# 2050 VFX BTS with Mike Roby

When Princeton first contacted me about his project entitled 2050, he explained to me that his vision for the film was that by that time,
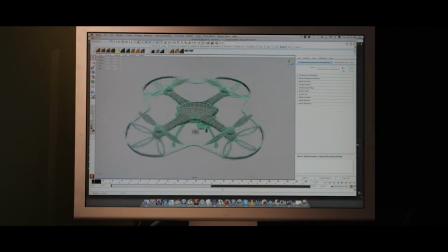26s
everybody was going to be having packages delivered to them via drone.
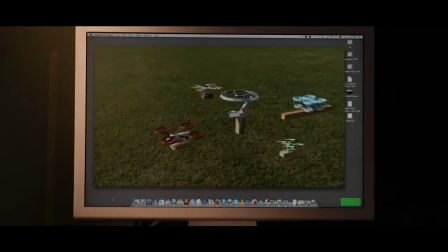32s
We settled on 4 or 5 drones that would be used throughout the film,
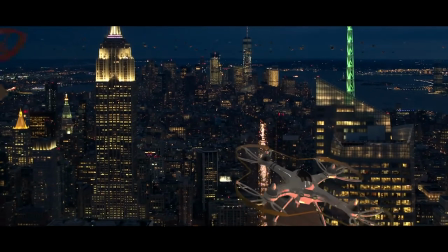40s
and because of their distance from camera and other scaling things we could do with the models,
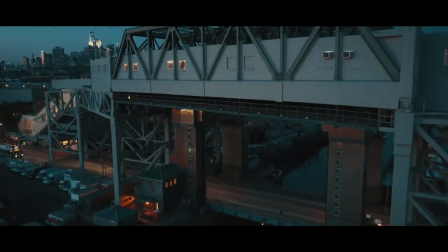47s
we could populate the skies with enough different looking
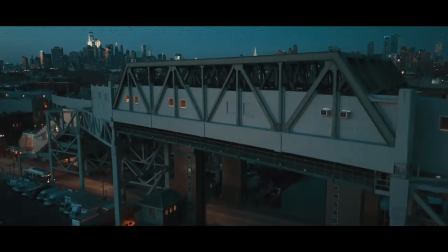53s
drones to make it convincing to the audience.
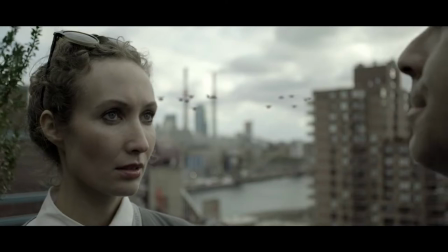56s
So every shot, every exterior shot, every interior shot in the film
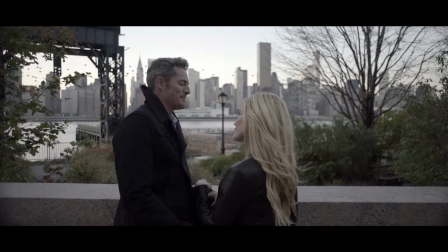63s
where anything is visible of a skyline would be filled with drones carrying packages.
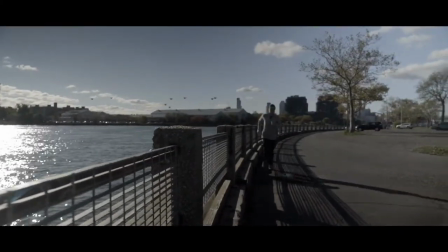71s
Every shot in the film, it was impossible to really shoot it in front of green screen.
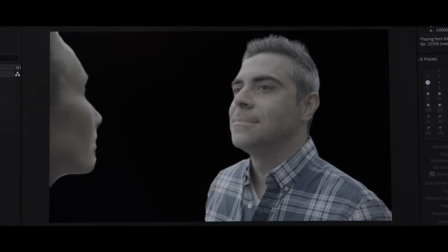77s
So we had to create many, many mats for all the shots,
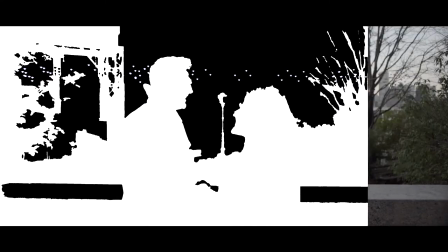85s
either hand rotoscoped or through what are called luminance keys,
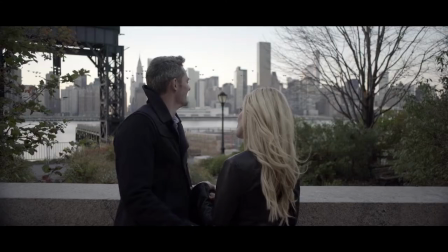93s
pulling the luminance, the brightness of the image in order to try to create a mat that we could use in order to mat the drones into the background and the people into
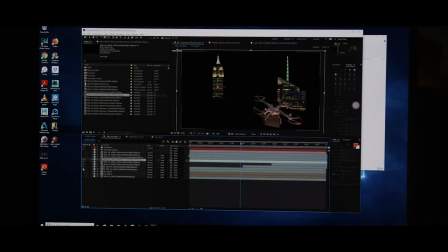103s
the foreground. Our intention pretty much for these shots was not to distract
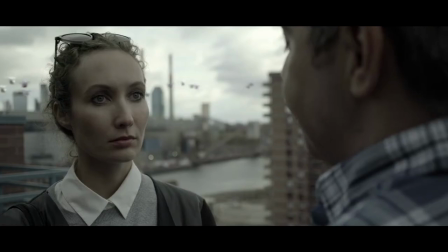111s
the audience from what was going on in the dialogue of the actors.
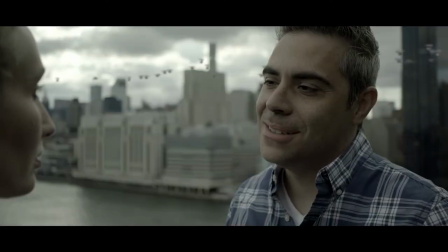117s
It was meant to almost be invisible in the film. There was one shot, an interior in a loft,
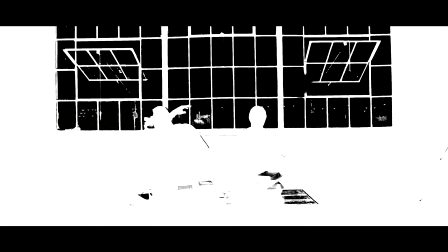124s
where the drones in the background were going to be so small and so far back that we decided that we would put some in the foreground,
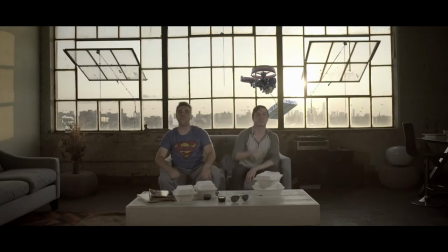133s
and one of them we decided would be a pizza delivery to the guys in the loft, which is really just the only joke that happens in the film as far as drones go.